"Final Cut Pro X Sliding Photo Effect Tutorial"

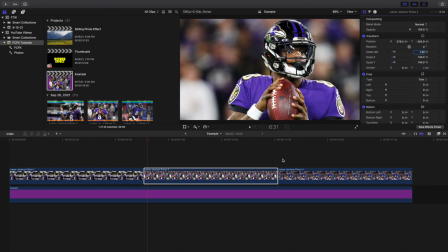So you can see right here, that's what it looks like over here. Now I'm going to go to this photo right here.
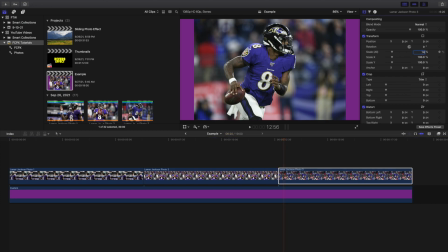I'm going to increase the scale to 140%.
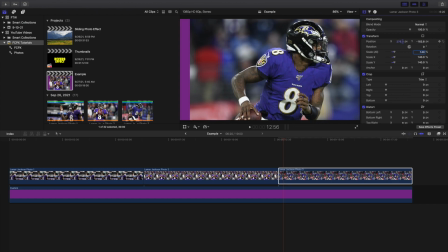Take the y-axis right here, and I'm just going to drag it over to the right there. As you can see right here, that's what the photos look like right there.
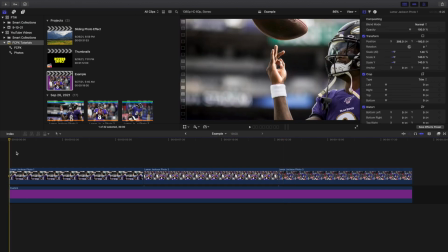Now what I'm gonna do is I'm gonna basically just keyframe the photos. So what I'm gonna do right here, I'm gonna go ahead, click on the photo right here, and then go to position.
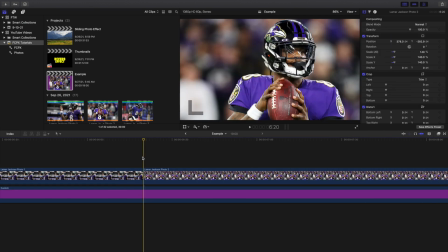I'm just gonna keyframe the position of the photo. Now I'm gonna go to the end of the first photo, and then I'm gonna go back one frame.
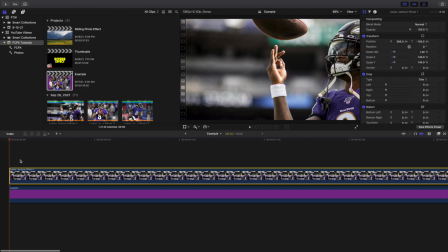And now, actually, before I do that, I just noticed this. As you can see right here, it's the background is showing a little bit. So let's move it over here. And then what I'm gonna do right here is I'm gonna now start keyframing it. So I'm gonna keyframe it right here. Now I'm gonna go to the end of the photo right here.
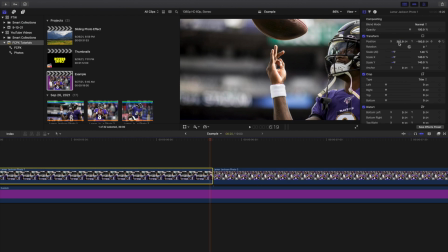I'm gonna go back one frame. I'm just gonna take the position and drag the position over here.
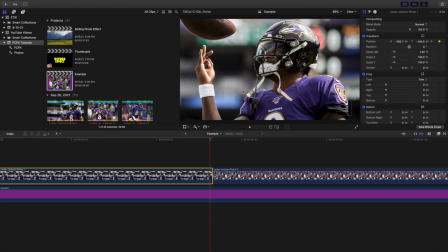So you can see right here, now it's keyframed. Now what I'm gonna do is I'm actually gonna trim the last frame.
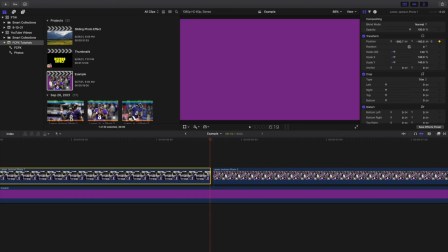So I'm gonna wait for Final Cut to render. I'm actually just gonna trim the last frame right there.
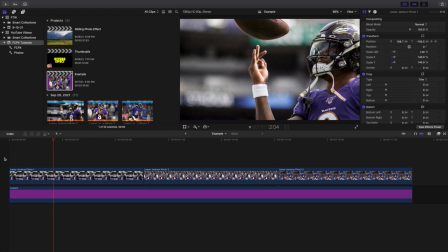So you can see right here, now let's go ahead and play it right here. And as you can see, there we go. Now the photo just slides to the left right there.
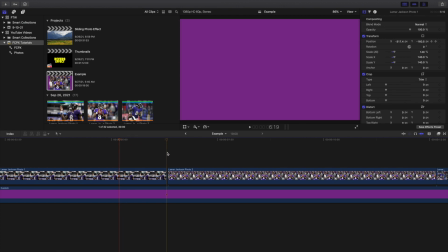Now let's go to the second photo right here.
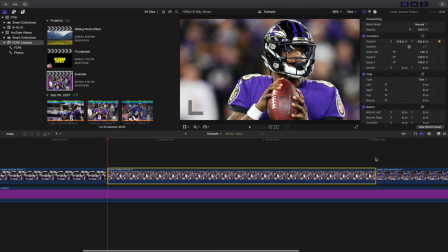So go to the beginning of the second photo, place a keyframe, go to the end of the photo right here, go back one frame. So I'm just gonna go back one frame, and then I'm gonna take the position,
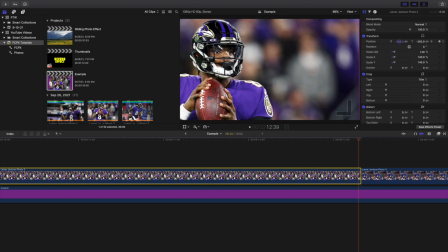I'm gonna drag Lamar Jackson all the way over to the left right there, and then I'm just gonna trim the last frame.
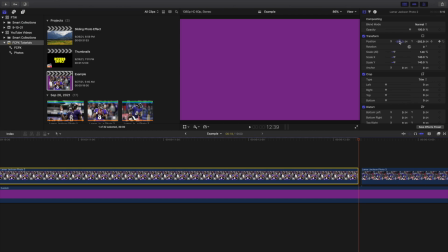That way there's no, you know, halt in the animation. The animation just keeps moving to the left, and it doesn't stop at all.
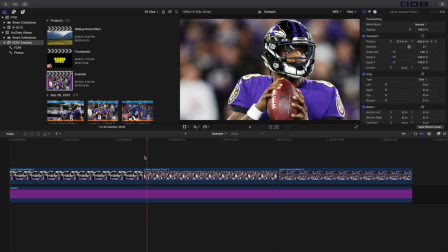So let's go ahead and go like this, and let's just play the photo right here. So you can see right here, now you can see that photo is also keyframed to the left.
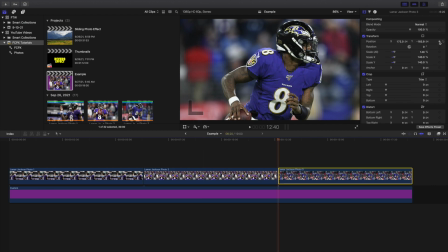Now let's go right here, click on this photo, go to position right here, go to the end, go back one right here, take the x-axis and drag the x-axis all the way to the end right here, and then we're just gonna trim the last frame right there. Let's go, you know, obviously, you know, double check everything and make sure it works.
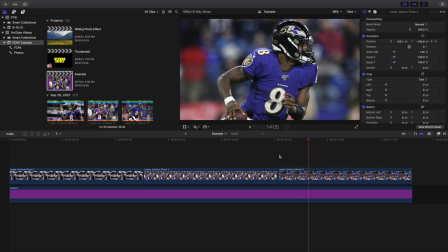If it doesn't work, just go ahead and restart the clip. As you can see, there you go. Now it's keyframing to the left right there.
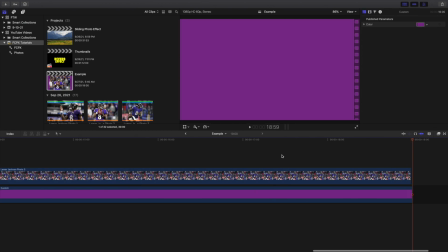So you can see, there we go. It's just keyframing to the left. Now I'm actually gonna do, I'm gonna go ahead and actually kind of reset this right here.
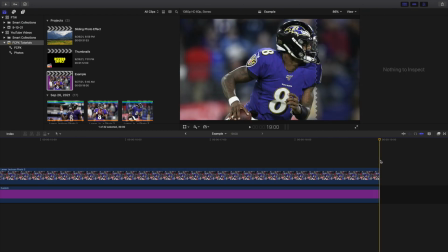So you can see right here, I'm gonna go to the end. I'm actually gonna go back a couple frames right here. I'm gonna go ahead and just take the x-axis and then just drag it over right here.
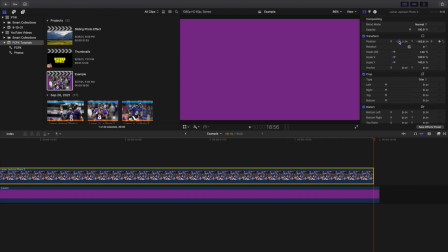As you can see right there. Now let's go ahead and just trim the end right there, and then obviously, you know, double check again. As you can see right here, you make little mistakes, and that's why it's very, very important to have the color background, because if I didn't have a color background, I might actually end up missing that.
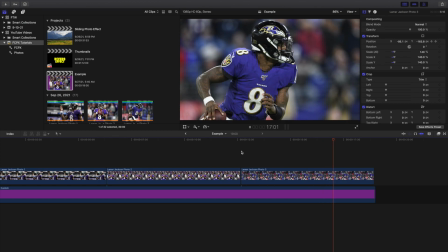So you can see right there. Now let's make sure there's no edges right there. So keep on playing it right here, and there's no edges right there.
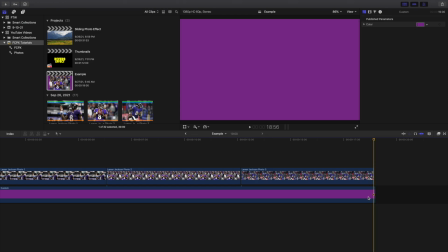So let's go to the end right here, and let's just trim this one to the end.
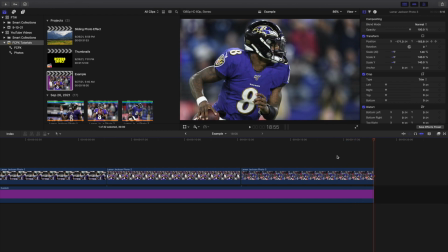Again, you want to make sure, you want to go through and make sure there are no you know, purple edges right there. You can't see any of the background. That's really important.
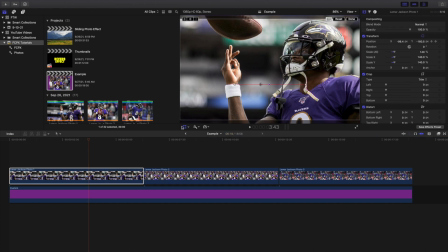Now one thing that I like to do, this is completely dependent on you, but what I like to do is I actually like to change the path, the keyframe path, to linear. You would think, well, why not smooth? Well, smooth is nice, but sometimes what happens with a smooth keyframe path is it kind of like kind of curves, or kind of like gradually gets you faster or slower.
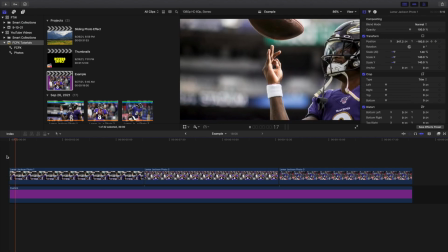It doesn't create a very, very seamless movement. So you can see right here is a keyframe path to linear.
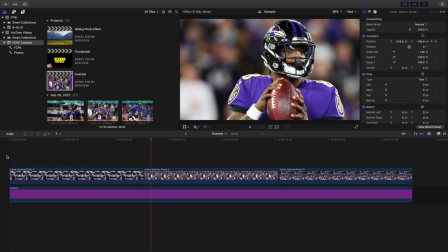It's a very constant speed. And as you can see right here, here is smooth, where it kind of, you know, kind of creates this weird curve.
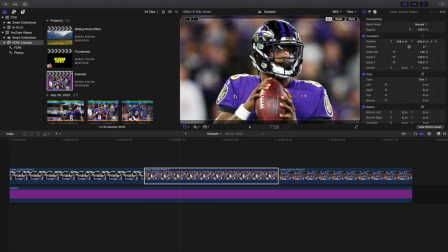So it's all dependent on you. You can go through and, you know, and figure out which one you like better. I personally think linear looks a lot better, because I just feel like, in my opinion, the speed is a lot more constant when you're using a linear keyframe path. So wait for this to render right here.